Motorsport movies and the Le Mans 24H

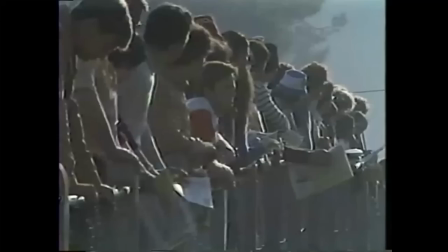[0:00]
Getting people to like or even understand your hobby can be a difficult task if you're into motorsport, especially endurance racing.
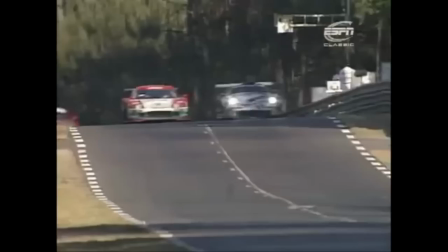[0:08]
While we enthusiasts love talking about obscure and iconic racecars,
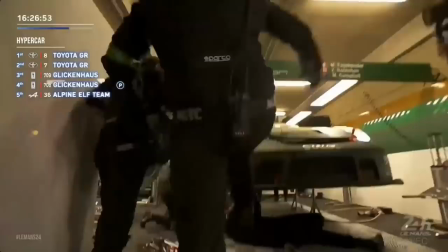[0:12]
discuss strategies and watching high octane wheel to wheel action, there's still quite a lot of people who have no idea who this guy is,
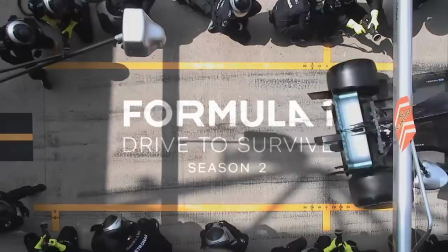[0:19]
what this thing is, or what is even going on here. And unlike Formula 1 which saw a monumental spike in popularity thanks to the Drive to survive Netflix series, Endurance Racing is in comparison to F1 still quite a niche motorsport.
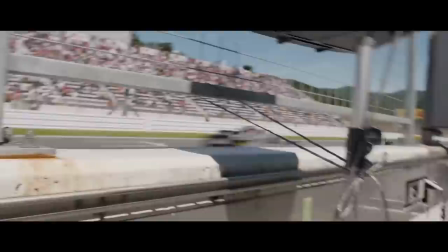[0:32]
Luckily, with this new golden age of LMDH and hypercars in IMSA and WEG, Endurance Racing is growing at a rapid pace in terms of popularity.
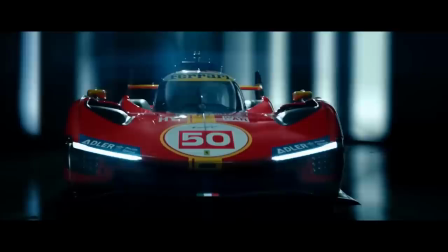[0:40]
Word of mouth amongst car and racing enthusiasts is making more and more people start to take interest into our beloved sport.
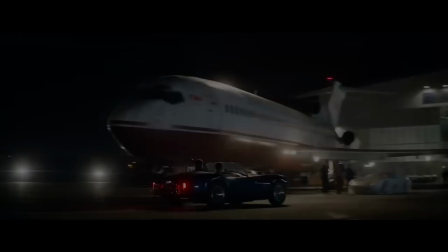[0:47]
Having massive and historically significant brands like Ferrari and Porsche on board helps a lot too of course.
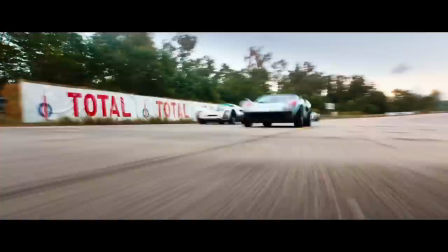[0:52]
But what can really help is getting the mainstream entertainment business to make a movie about it. And that's the topic of this video.
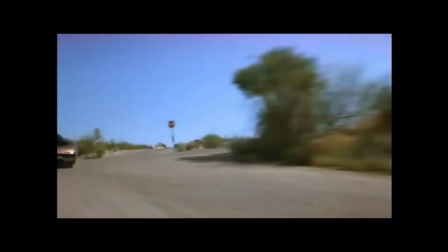[1:03]
While there are a vast amount of car and racing movies out there, the majority of them focus on car chases and street racing.
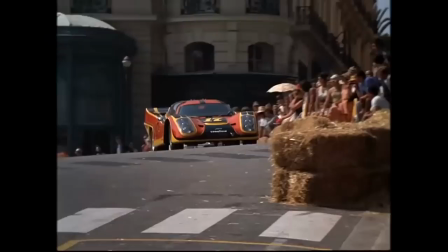[1:09]
But movies where the main topic is a real motorsport series, even if the story is fictional or not, are a lot more rare.
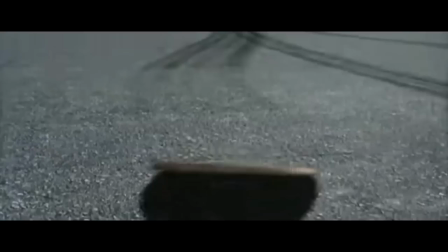[1:16]
But at the very least, there does seem to be one movie made for almost every major type of motorsport. NASCAR has Days of Thunder and Talladega Nights, American Open Wheel Racing has Driven,
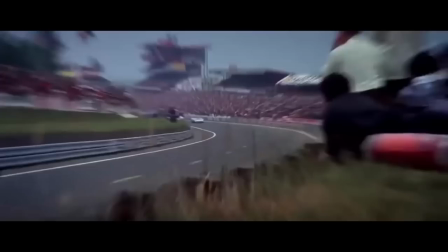[1:26]
FOMA 1 has Grand Prix and Rush, and endurance racing fans aren't left out either, as they arguably have some of the best racing movies to watch,
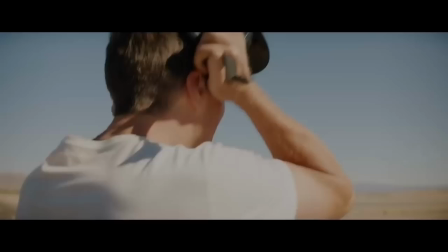[1:34]
like Steve McQueen's Le Mans and Ford vs Ferrari. If you want to know what the Ford vs Ferrari movie alone did for the popularity of the sport and its drivers,
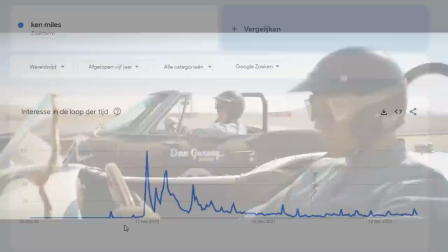[1:42]
just look at the Google Trends charts of Ken Miles, one of the main characters of the movie.
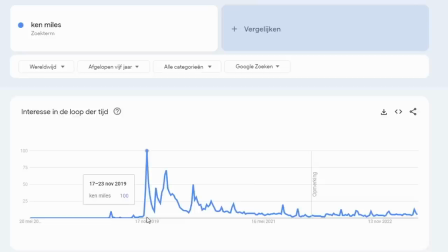[1:47]
Before November of 2019 he almost didn't exist, but after the movie released he turned into a superstar.
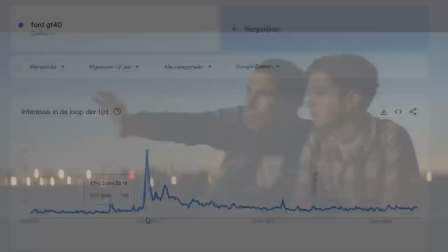[1:53]
It's the same with the cars too, as people obviously got a lot more interested in the Ford GT40 when the movie released.
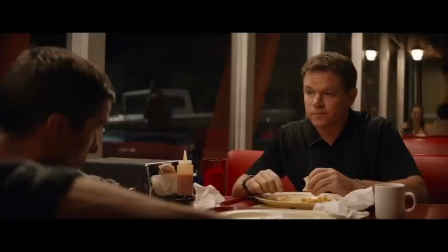[1:59]
But while the general audience is there to enjoy movies like it because of their stories,
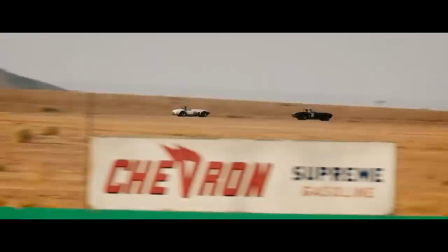[2:04]
racing enthusiasts and just hardcore racecar nerds like me can also enjoy these movies in different kind of way,
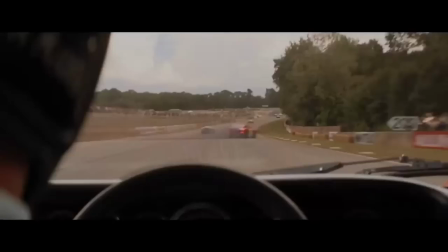[2:10]
by spotting all the cars and filming locations like some sort of easter egg hunt. For example, in this scene from Fortress' Ferrari,
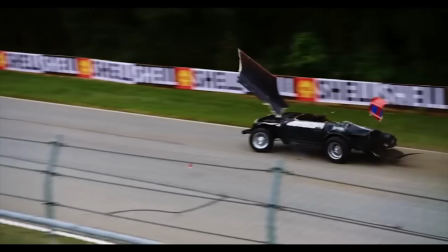[2:17]
we see a Ferrari 250 GTO crashing violently right after driving under the iconic Dunlop Bridge at Le Mans.
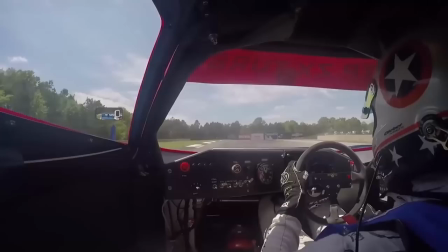[2:24]
Motorsport fans alike will recognize this piece of road as the backstretch at Road Atlanta, but ran in the opposite direction.
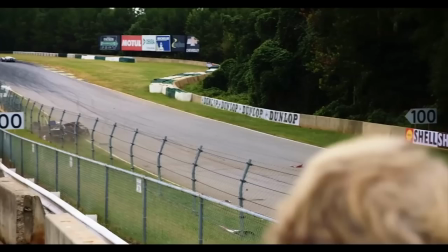[2:30]
Since Le Mans now looks quite different than Le Mans of the 60s,
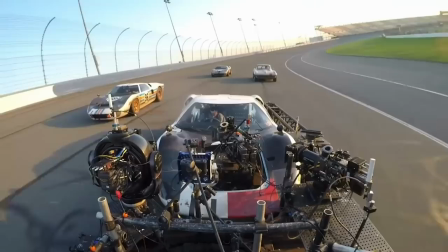[2:33]
the movie makers obviously had to look for different locations and then transformed the background into somewhat looking like the French countryside.
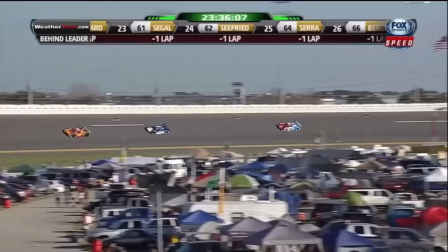[2:40]
The Daytona 24-hour scenes also stand out for motorsport fans, as they instantly see that the banking isn't nearly as steep enough and the corners don't match up at all.
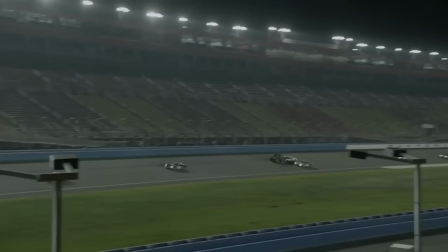[2:49]
That's because in reality they filmed at Auto Club Speedway in California. But this is all very understandable, as both Auto Club Speedway and Road Atlanta still somewhat look like old school racetracks.
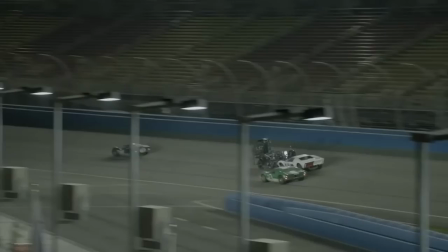[3:00]
Not a lot of CGI work is needed to make the backgrounds look old, something you would have to do if you were to film at Daytona or Le Mans,
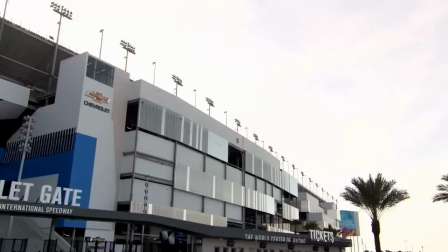[3:07]
since they have massive grandstands and fancy modern buildings all over the place.
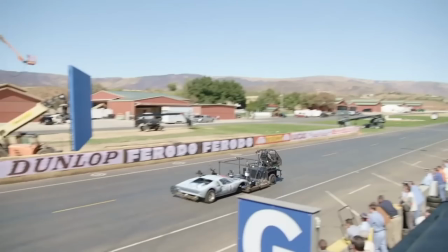[3:11]
It's for the same reason why pretty much nothing was filmed on location in Le Mans and they just built an almost exact replica of the start line on an airstrip, again in California.
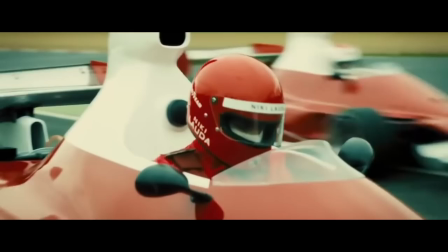[3:20]
That other modern racing movie set in the past, Rush, also does the same tricks.
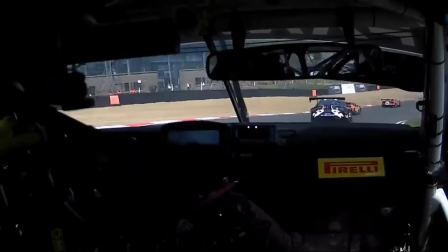[3:25]
The famous scene where Lada gives his honest opinion on the Ferrari after test driving it on the Fiorano test track wasn't filmed at Fiorano,
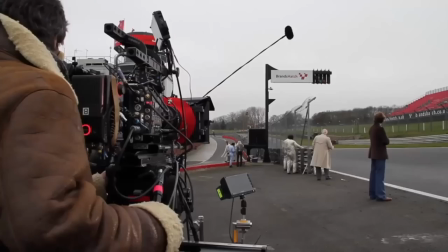[3:32]
but Brands Hatch, specifically the pit entrance.
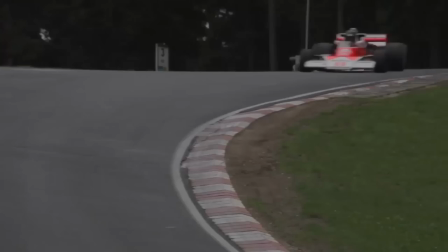[3:35]
Brands Hatch and other British tracks like Cadillac Park and Donnington ended up being used to possess all sorts of tracks like Fuji Speedway, Monza,
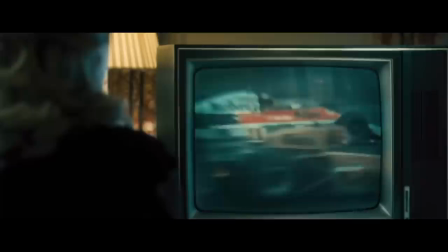[3:43]
Paul Ricard and the Nürburgring, even though the real Nürburgring was used for some scenes.
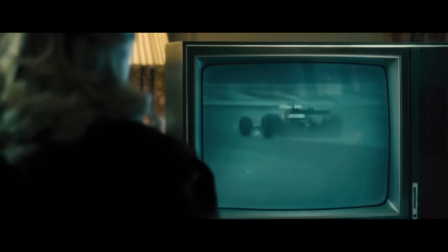[3:48]
Another way of tricking the audience is by inserting footage of the actual real races into the film.
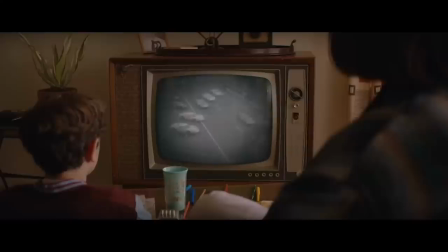[3:54]
Movies set in the past can't really do this often seeing as the camera quality is obviously not the same as modern cameras,
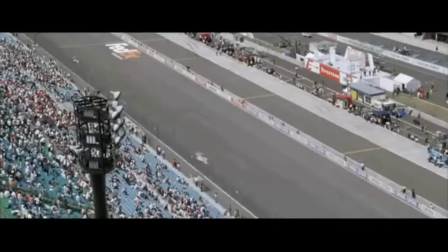[4:00]
so it's the movie set in present day that can profit off this the most. The infamous movie Driven, starring Sylvester Stallone, has an obvious example of this.